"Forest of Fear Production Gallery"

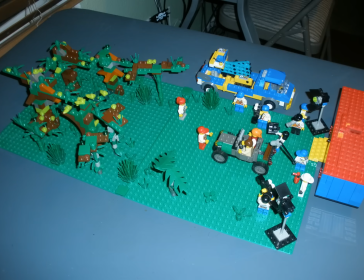(4:09)
Okay, here's our next set that we did.
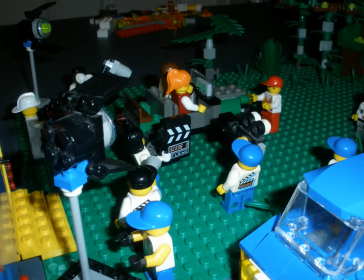(4:11)
This is actually the outskirts of the forest before Mary and Leo actually go inside, but this is after they get directed the wrong way on the construction detour.
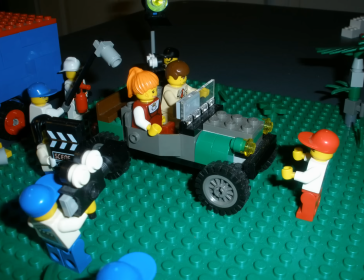(4:19)
This is basically the scene where they argue about which way to go and stuff like that. But I feel it really is an important scene in the movie.
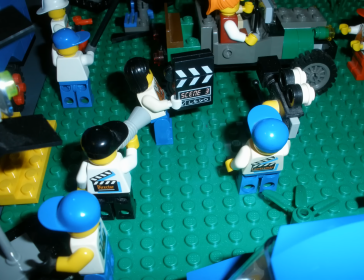(4:27)
It establishes their characters, and we really get to know who they are and how they stand on these
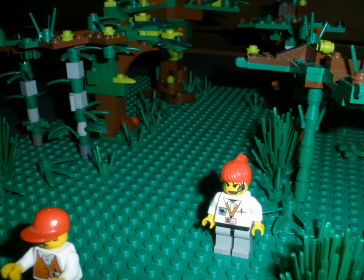(4:37)
issues. Here is a picture of the path or roadway into the forest, and here's our camera truck that we used throughout the movie.
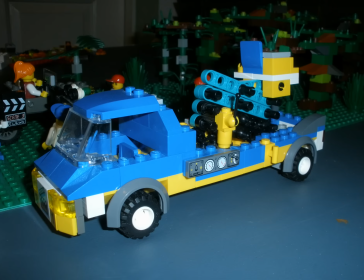(4:46)
It really was handy for getting those high shots.
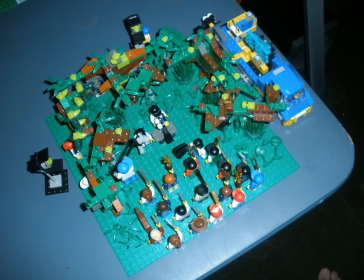(4:50)
Okay, here's our scene of the angry mob when it goes after the monster, but in the end gets quite scared off by a werewolf.
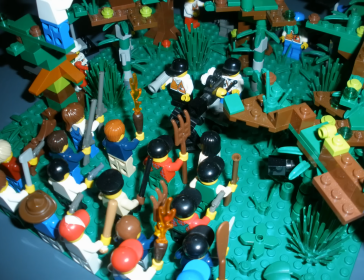(4:59)
And here's our once again our crew directing the audience what to do.
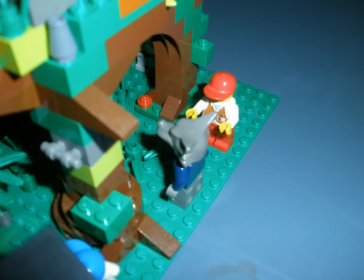(5:05)
Here's our actor getting ready in his werewolf costume for his big scene.
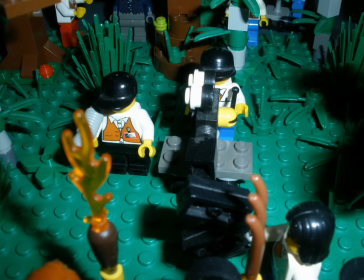(5:10)
And here we have another shot of the cameraman getting ready for the scene.
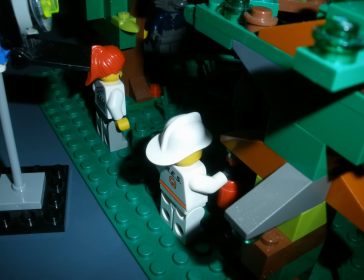(5:17)
And yeah, I really load them down with all sorts of stuff. Like a classic monster movie Angry Mob have.
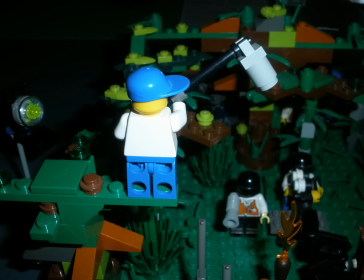(5:23)
They have torches, they have pitchforks, they've got some rifles, pistols.
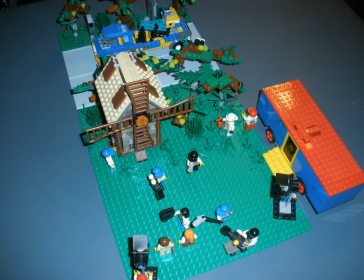(5:29)
I even threw a paddle in there. Okay, here is the scene where the windmill,
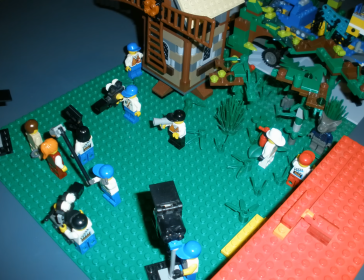(5:36)
this is the windmill set with the road behind it that leads out of the forest, or so you think.
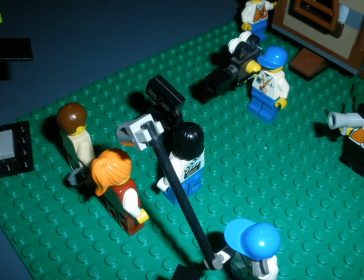(5:43)
So we're setting up right here for the scene where Mary and Leo go up to the windmill room and where they get chased inside by the werewolf.
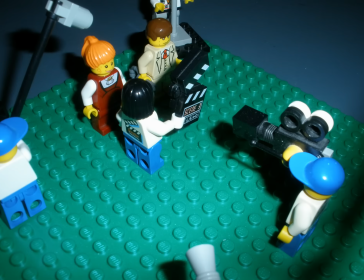(5:52)
And this is also the same set where we also show the angry mob come up and burn down the windmill as well, because it's a horror movie.
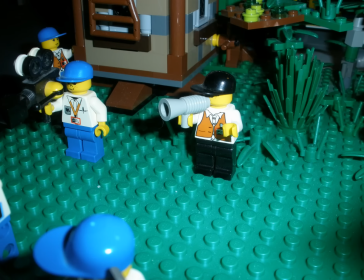(6:01)
The windmill's gotta burn down. So we have a picture here.
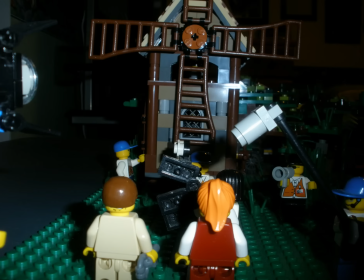(6:07)
This picture right here really shows the windmill, the whole windmill room, I should say.
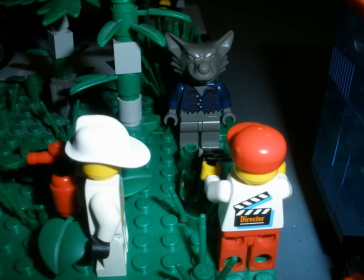(6:13)
And here's our assistant director telling the actor in the werewolf suit what to do.
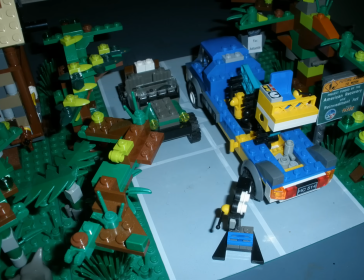(6:20)
And here is the access road behind the windmill, and I put tons of trees there so you can't really see it from the windmill.
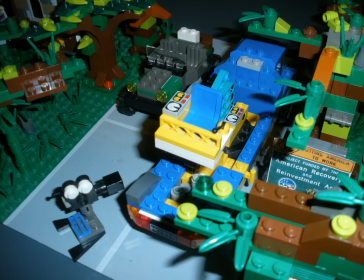(6:27)
And this is basically where we stored all of our extra vehicles when they weren't in use, because there was some pretty tight spaces in there.
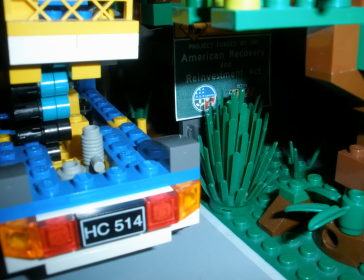(6:36)
And here's our American Recovery and Reinvestment Act sign. They can't see it really well.
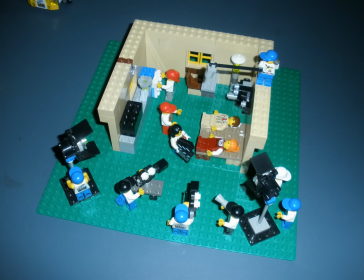(6:41)
Okay, here's the inside of the hotel room. This is not the one inside the windmill.
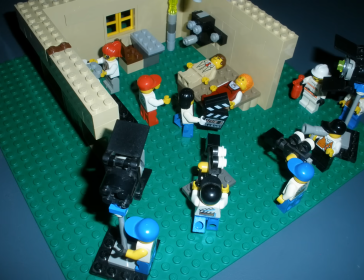(6:46)
This is the one that's inside the hotel itself. So I didn't go with any wood lace patterns for the walls.
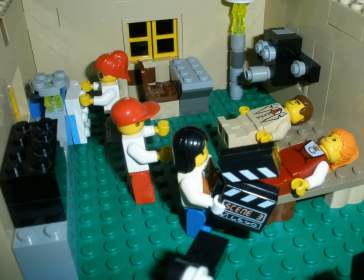(6:56)
These are just solid walls. Although I went for more primitive technology in here.
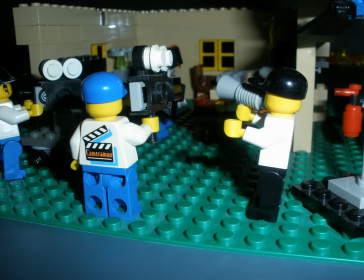(7:01)
Like you can see on the wall, I have one of those old school telephones from like the early 1900s.
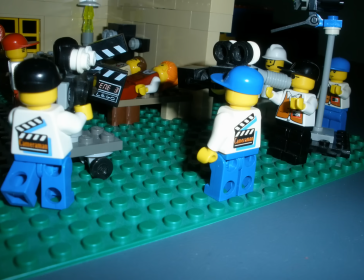(7:07)
It was more of a gag, but it still worked as an extra little detail. And here's our crew setting up, getting ready for the movie.
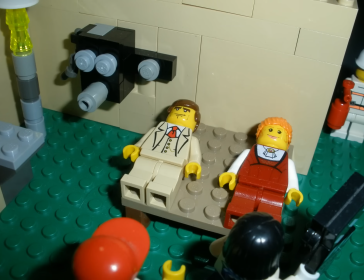(7:16)
And then here's Mary and Leo laying in bed, sleeping at the beginning of the shot.
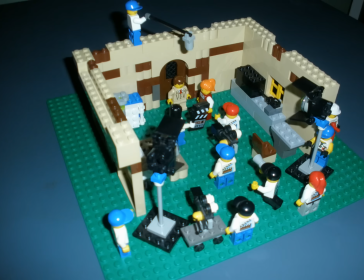(7:23)
And then here is our final set we filmed on.
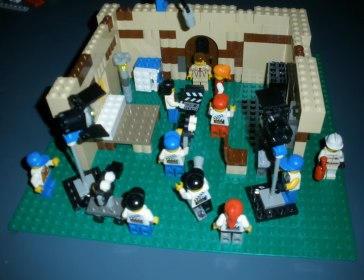(7:27)
This is the hotel room that's inside the windmill, hence the more wood look that we put to it.
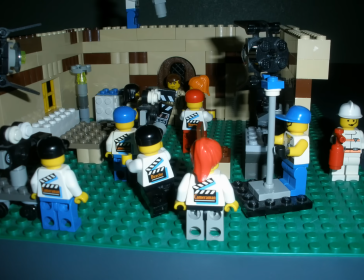(7:35)
Although this one I decided to make look a little more technologically advanced, like they have an actual, they have more of a modern telephone in there.
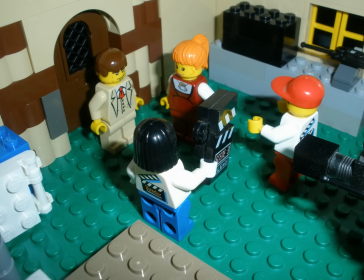(7:46)
We have I have a little small refrigerator in there, got a television in there.
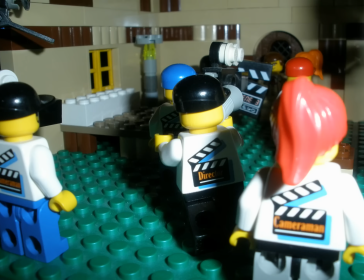(7:53)
I thought it's kind of a funny irony here where the hotel is more of a new structure, yet the technology inside is old.
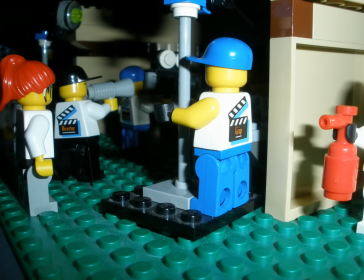(8:02)
But in here, the windmill's old, but the technology inside is new.
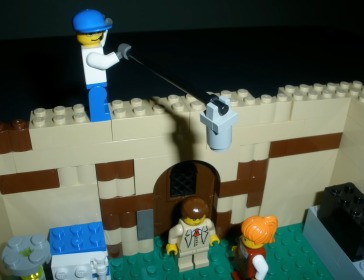(8:06)
I guess you could kind of foreshadow the fact that the reason why the stuff's new in here is because they're constantly rebuilding it after the fire, burning it down.
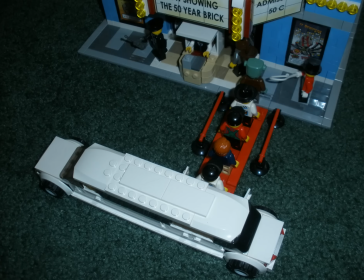(8:15)
Anyway, here is our movie premiere. The film finally finished.